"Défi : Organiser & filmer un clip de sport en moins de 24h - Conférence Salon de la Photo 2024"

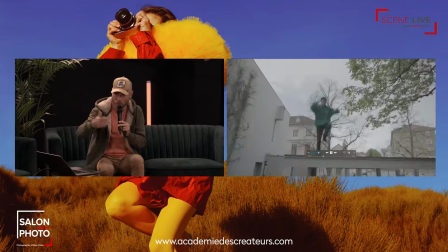On annonce ce qui va se passer, et d'un coup, on se sert de la grand-mère pour faire en sorte que la course-poursuite prenne un autre tournant.
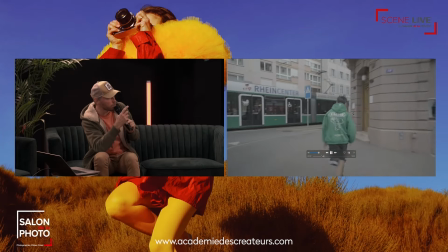C'est un peu la même idée ici. Et donc là, ici, c'est typiquement le type de plan où j'ai rajouté de la stabilisation en post-traitement.
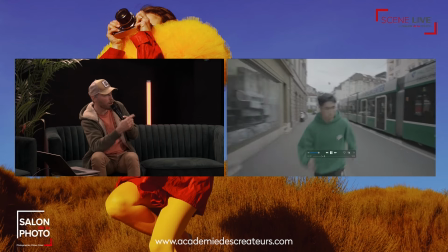Et là, on attendait évidemment un tram pour faire croire qu'il court après le tram où est le voleur à l'intérieur.
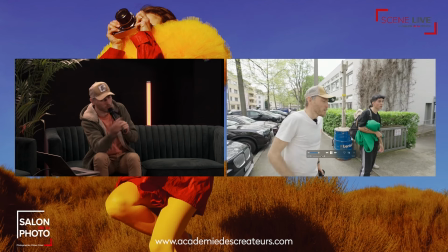Évidemment, Anto n'était pas à l'intérieur.
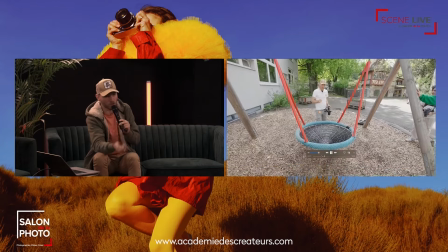Et si vous regardez bien, c'est assez facile de voir qu'il y a plein de faux raccords sur les trams, puisque c'est jamais le même, ils sont tous verts, mais il n'y a pas les mêmes publicités dessus.
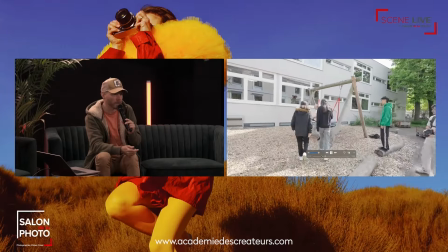Donc c'est des faux raccords, c'est des libertés qu'on prend parce qu'on n'a pas le choix, on n'a pas 4 jours pour attendre que le même tram passe exactement au même endroit.
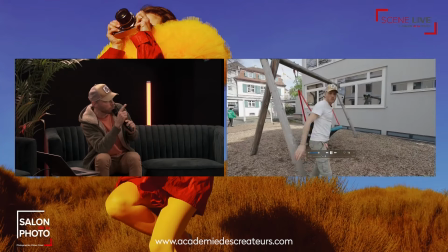Ici, je suis allé chercher deux ados pour avoir des sujets de dos.
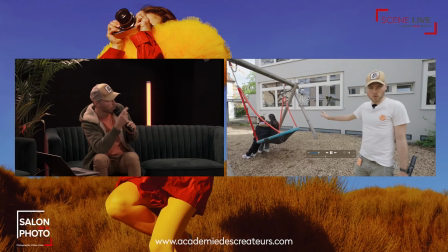Évidemment, pas de face dans cette situation-là. de dos pour avoir, encore une fois, de l'humain,
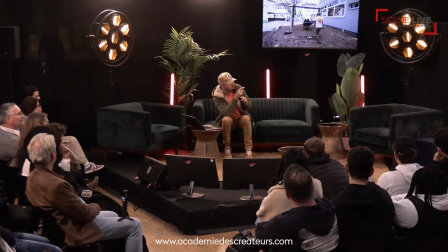mais surtout aussi un premier plan pour que le mouvement de caméra ici en travelling avant ait un peu plus de profondeur avec un framing,
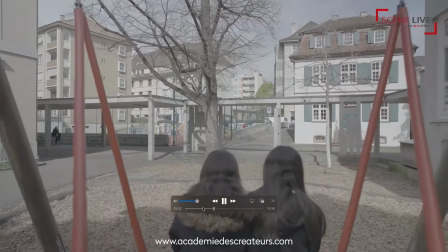un encadrement, avec un léger travelling avant. Voilà, ça permet d'avoir un premier plan et un arrière-plan et ça apporte un peu plus de valeur à votre plan. Au niveau du stab aussi, il a une fonctionnalité qu'on appelle FPV. On va pouvoir donner des inclinaisons un petit peu particulières. Et ça me permet voilà, de faire un petit peu de suivi comme ça, avec des angles de prise de vue un peu plus original. Un petit plan séquence en commençant de travers. Voilà, on n'aime pas, mais on essaie de trouver des plans un peu originaux.
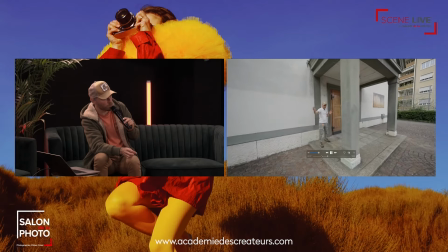La suite, et là je me sers du poteau. Vous regarderez la vidéo sur ma chaîne YouTube si vous le souhaitez.
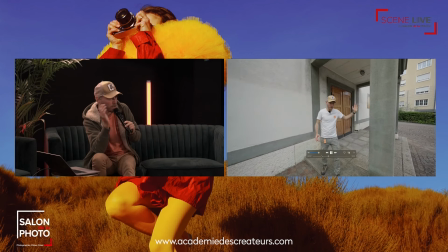Du poteau pour faire une transition en post-traitement avec un système de masquage. C'est tout con, c'est tout bête.
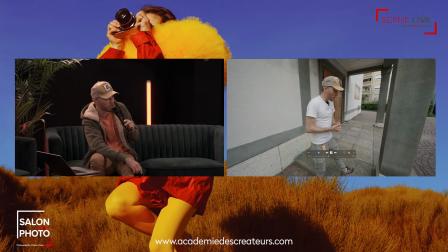Et ça aussi, je vous l'explique bien sûr dans la formation. Mais c'est très accessible, c'est pas très compliqué à faire et ça apporte une petite touche de réa sympa.
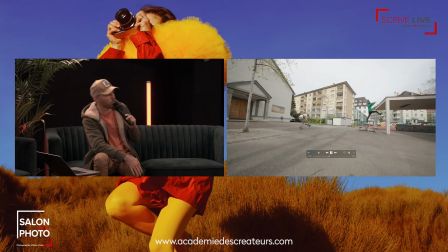On est à. Ah, il me reste du temps. Il y a d'autres questions en parallèle, parce que moi je continue à commenter le making-of, je pense que c'est intéressant, mais si vous avez des questions, hein, c'est le moment.
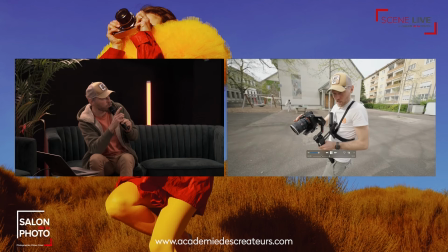Là, c'est pareil. Alors là, c'est justement ce que je vous disais. Là, il va falloir enchaîner un petit peu tout ça pour qu'il y ait quelque chose de cohérent.
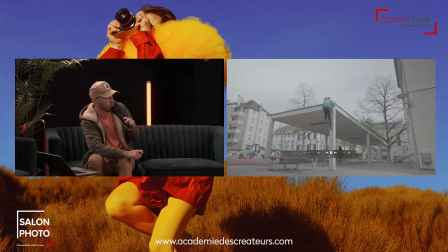Donc, un plan où il monte. Et ensuite, un contre-champ quand il pose les mains.
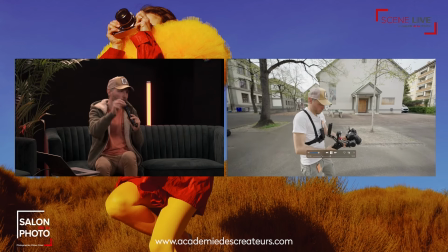Je trouvais ça intéressant en fait, d'avoir une action pour vraiment avoir ce côté percutant dans le montage vidéo.
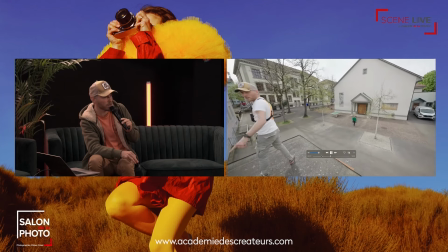Donc là, après, je passe en haut. Je vous passe le moment ridicule où moi, j'essaie de monter là-haut hein, parce que je ne monte pas comme lui.
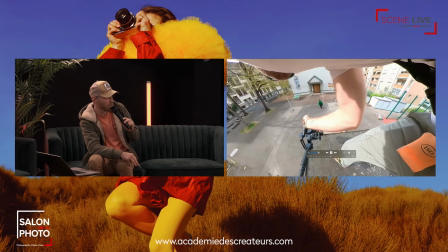Et là, je fais un premier essai qui est mal cadré. Ce n'est pas un mouvement de caméra facile à faire parce que je relève la caméra.
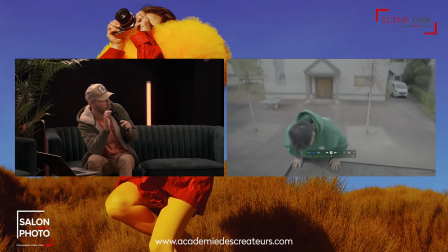Le focus doit passer de ses mains à sa tête. Voilà. Et là, je suis trop haut, donc le plan n'est pas satisfaisant.
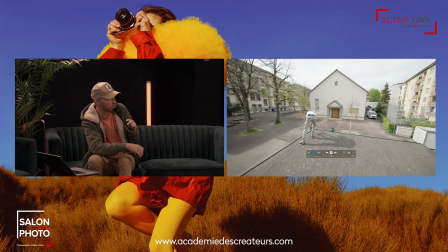Et j'ai refait 10 fois ce plan, je crois. Avant d'avoir quelque chose d'à peu près satisfaisant.
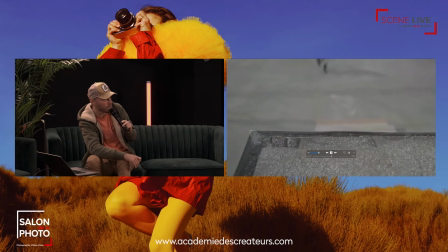Ça, c'est la version finale. Elle n'est pas parfaite du tout, mais on court après le soleil. Donc, projet de 24 heures, on s'en satisfait.
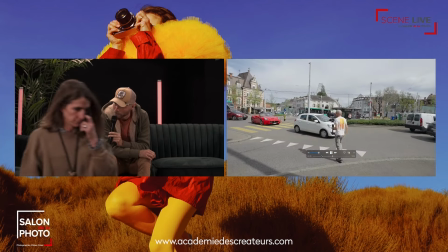Je suis encore un peu trop haut, mais ça passe. Bonjour. Oui. Salut. Est-ce qu'il a fallu demander des autorisations au niveau de la ville, de la commune ? Officiellement ou officieusement ? Il y a quelqu'un de la ville de Bâle ici, à part monsieur là-bas. Tu diras rien ? Non, on n'a rien demandé, tu peux rien demander. En vrai, c'est tellement un setup tellement petit, léger, tu fais de mal à personne, voilà. Okay. Pour ça, on ne s'embête pas. Il y a quelques années, j'avais tourné à Annecy, j'avais demandé par principe, et ils nous ont dit non. Enfin, c'était vraiment pas sympa de leur part, parce que genre, on faisait un petit truc cool, et ils nous ont envoyé chier. Donc, toi, maintenant, sur des petits projets comme ça, je ne demande pas. Dès que j'ai une équipe un peu plus grosse, pour un client notamment, là, je demande des autorisations, parce qu'il y a un client derrière. Voilà. Quand je dis que c'était pour DJI, c'était pour ma chaîne YouTube, mais c'était commandé par DJI, mais ce n'était pas pour livrer à DJI. Donc, c'est moi qui prends la responsabilité de tout ce qui se passe en termes de réglementation. Non, moi, ce qui me faisait le plus peur, c'est qu'il se blesse. Mais là, c'est pareil, c'est sa responsabilité. On a signé un truc ensemble pour dire, voilà, moi, je suis là pour filmer, toi, tu es responsable de ce que tu fais. Et voilà. Ça, c'est quand même important, faites gaffe sur les sports à risque, d'essayer un petit peu de cadrer la chose, un tout petit peu. Donc là, c'est pareil, il y a un petit enchaînement de plans sympa. On a commencé par la fontaine et ensuite, on a fait un plan d'introduction de cet endroit-là.
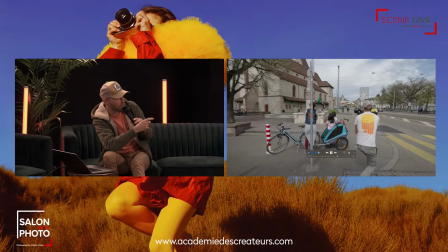Au début, je pensais filmer de plus proche et finalement, j'ai vu qu'il y avait la mère et ses filles qui regardaient, ses enfants, ses filles, il y a deux filles.
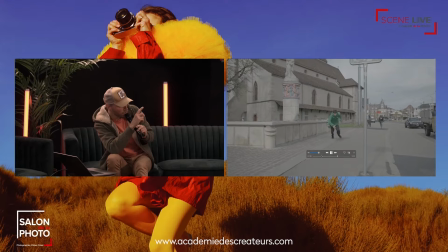Non ? Ouais, bon, peu importe. Et du coup, je me suis dit que ça pouvait faire un premier plan intéressant.
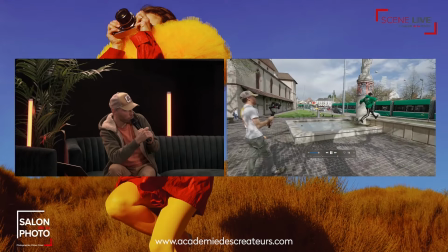Et ça, c'est le plan que j'ai fait juste avant pour donner un sens à l'enchaînement.
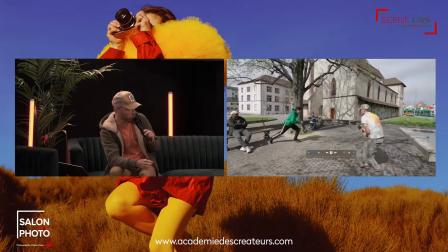Donc, il arrive, il saute au-dessus du banc.
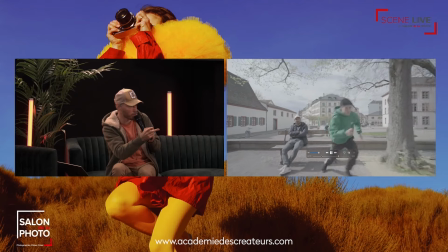Et ensuite, au montage, j'inverse. Au tournage, j'ai filmé dans ce sens-là. Et au montage, j'inverse pour que ce soit cohérent. Voilà.
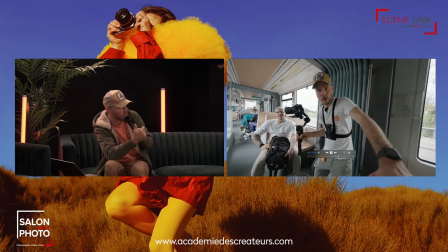Tout ce que j'aurais aimé, c'est qu'il passe à droite de la caméra au lieu de passer à gauche après. Parce que là, on a un petit faux raccord de mouvement, mais il est léger, donc ça passe.
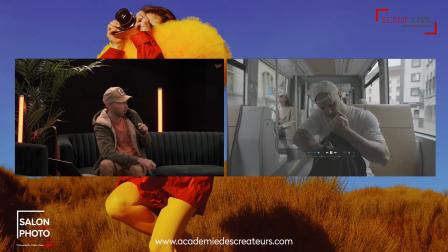Ça, c'est forcément... Bah, c'est le plan dont je vous parlais dans le tram qu'il ne faut pas oublier de faire. Ça nous a embêté de le faire parce qu'il fallait attendre un tram, rentrer dedans, se déplacer,
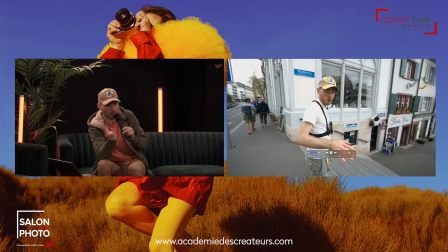etc. Mais au moins, ça permet de rappeler donc, le deuxième protagoniste.
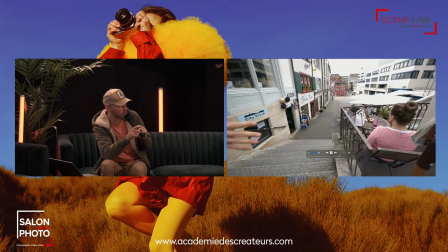Ici c'est pareil, on n'a pas prévenu les gens de la terrasse là je les montre mais la dame n'est pas au courant et je leur fonce dessus,
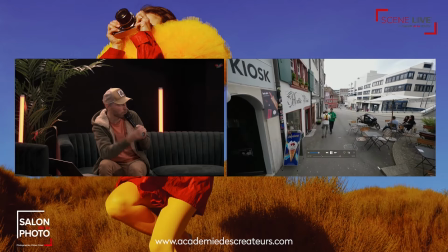ils sautent et comme ça j'ai des réactions des vraies réactions,
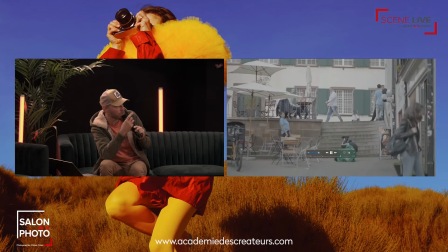par contre j'ai fait un contre-champ et là on leur a demandé leur autorisation, ils sont de face et ils ont fait semblant d'être étonnés en haut, un peu trop mais ça fonctionne.
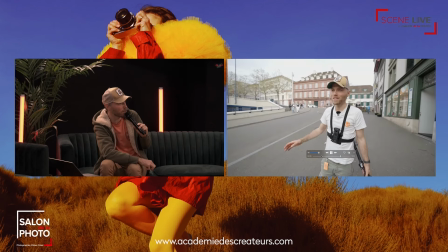Voilà, donc il faut vraiment aller à la rencontre des gens, ils sont tous en général assez surpris et interloqués par ce que vous faites.
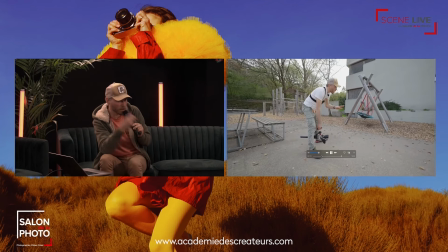Là, il s'était un peu blessé, Soma. Ça aussi, c'est intéressant. C'est toujours d'être vraiment à l'écoute de son sportif pour savoir si tout va bien, s'il est à l'aise. Notamment sur le dernier saut, il est très, très engagé, ce saut. Il est vraiment dangereux. Et c'était fin de journée, 19h.
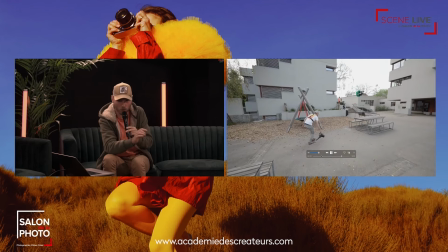Je lui ai vraiment demandé 15 000 fois, est-ce que tu le sens ?
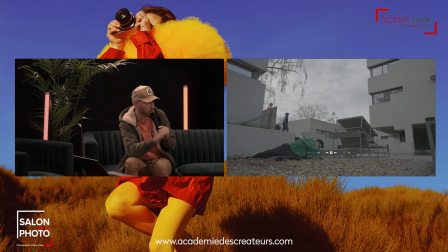Et il a pris, je crois, 30 minutes de préparation mentale, posé dans un coin tout seul pour se conditionner à faire ce saut.
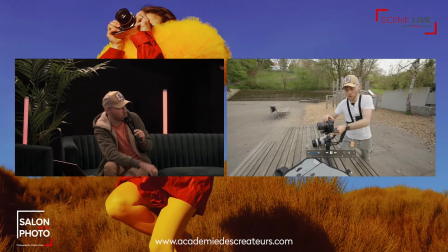Alors celui-ci, voilà, il commençait un petit peu à louper ses actions parce qu'il commençait à fatiguer.
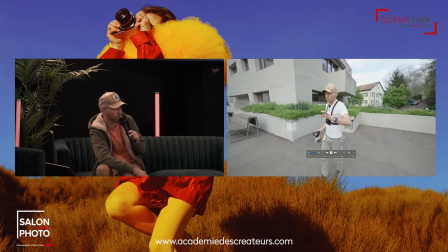Donc on s'est dit, est-ce que ça va le faire pour le dernier saut ? Mais il avait tellement envie de le faire qu'il l'a fait quand même. Ouais, il y a des gens qui arrivent là, qui n'ont pas vu le dernier saut.
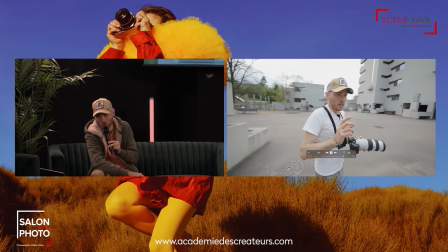Ils pensent qu'ils vont le voir, mais en fait, à la fin du making-of, il n'y a pas le dernier saut. Je suis désolé pour les gens qui viennent d'arriver.
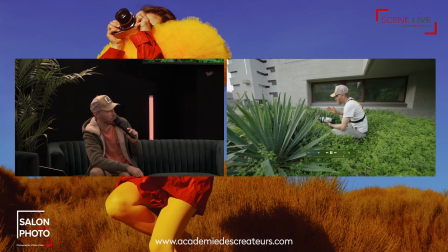Un autre plan 100-400, voilà, vous voyez, il y en avait un deuxième ici,
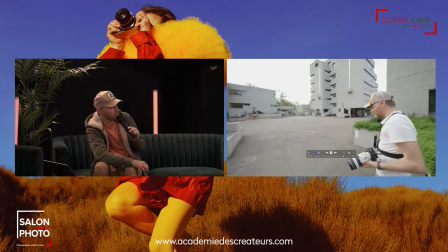pour un peu poser un petit peu l'ambiance, jouer sur du ralenti aussi, et montrer un petit peu des choses un peu différentes,
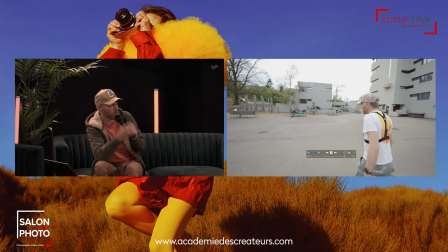moins dans l'action, plus posées pour travailler ce ralenti et pouvoir contempler un peu les mouvements et la double vrille,
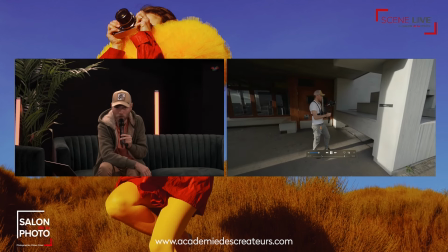c'est pas un salto, je sais pas, il y a des spécialistes du parcours, moi j'ai pas les termes. Voilà. Attention aux ombres aussi, c'est quelque chose que j'explique aussi, c'est attention à la position du soleil, plus le soleil descend, bah forcément plus votre ombre risque de se voir, notamment quand vous faites des plans séquences et que vous courez après votre sujet,
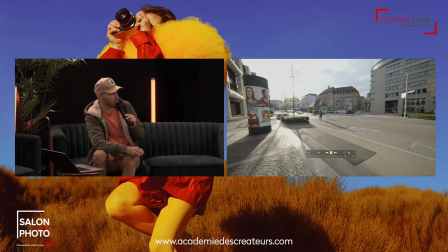donc ça aussi il faut faire attention. Et là, on arrive vraiment sur les derniers plans. Le soleil est bas.
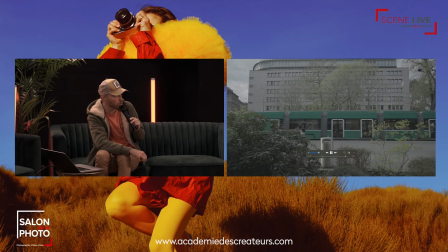On fait encore quelques petits plans de course qu'on va intégrer en début de vidéo.
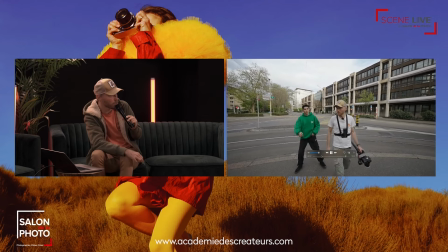Voilà, si vous revisionnez la vidéo, ce plan-là, je l'ai mis au tout début, alors que le soleil est plus bas que les premiers plans qu'on a filmés.
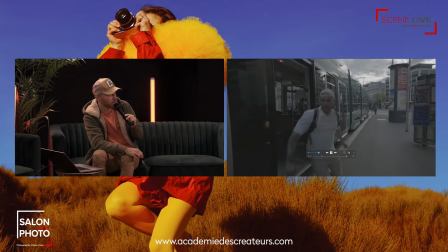Et la sortie de tram avec quasiment plus de soleil. Une exposition qui est très compliquée, qui doit être faite.
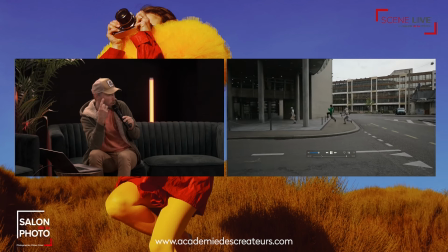Là, je suis vraiment sous-exposé parce qu'il faut que je fasse l'exposition sur les hautes lumières dans le ciel, donc les nuages qui sont très marqués par la lumière du soleil.
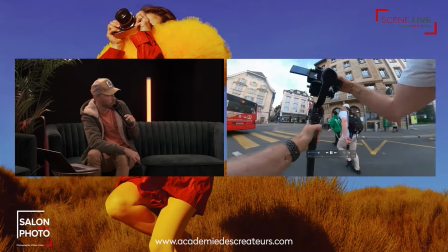Et je règle tout ça après à l'étalonnage. Et là, on est sur les derniers plans de course-poursuite qu'on improvise au plus vite pour avoir du temps pour le dernier saut.
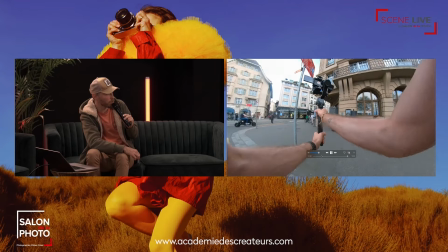Je les ai bien fait courir, ils étaient bien crevés, moi aussi. Mais on s'est fait plaisir.
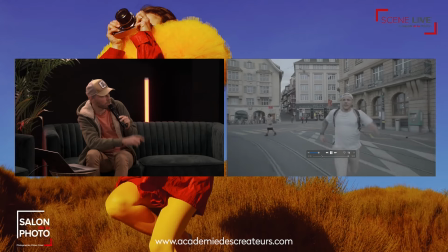Ça va être, je crois, la fin du making-of. Si, il y a encore un petit truc intéressant, il y a un plan ou deux là qui sont faits à main levée.
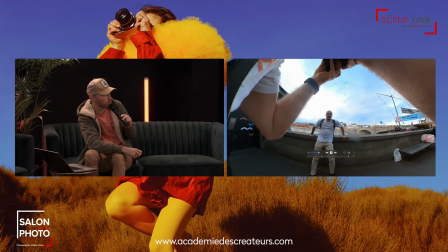C'est ces plans-là où je cours. Donc en fait, on est un peu en POV, comme si on était Soma.
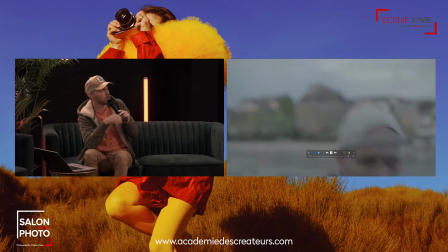Et il fallait juste un mouvement de Anto qui fait une feinte pour pouvoir amorcer le fait que Soma lui court dessus,
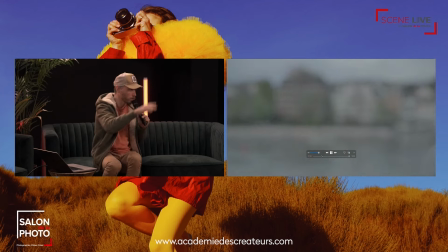Anto fait la feinte, et du coup, ça justifie, entre guillemets, qu'il se jette dans le vide.
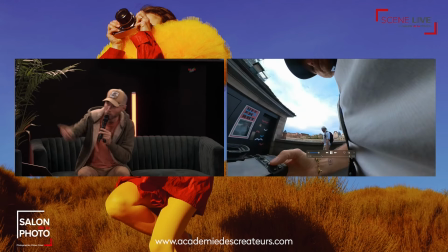Donc si vous voulez me retrouver, discuter un petit peu de tout ça, le stand est juste là, formation vidéo, Académie des créateurs. La formation dure 11h30 avec ce projet beaucoup plus en détail et un autre projet à main levée, plus abordable, plus simple pour vraiment débuter déjà dans la réalisation vidéo et comprendre la cohérence entre les plans. Et un début de storytelling très simple, beaucoup plus simple que celui-ci. Et après aussi des projets pour tout ce qui est commercial. Voilà, donc n'hésitez pas à venir. Ah, il y avait une petite question. Est-ce que Ronin, DJI tu veux dire ? Alors moi, je travaille avec DJI toute l'année. Donc si tu veux, là, en fait, je travaille pour eux, je fais la promotion du produit. Donc ils me mettent à disposition le RS4, évidemment. Donc c'est vraiment une vidéo commandée par DJI ici pour le coup. Donc oui, je ne vais pas acheter le produit sur lequel je dois travailler. Tu vois, pour le coup, je leur fais. Non. Non, là, je ne le rends pas.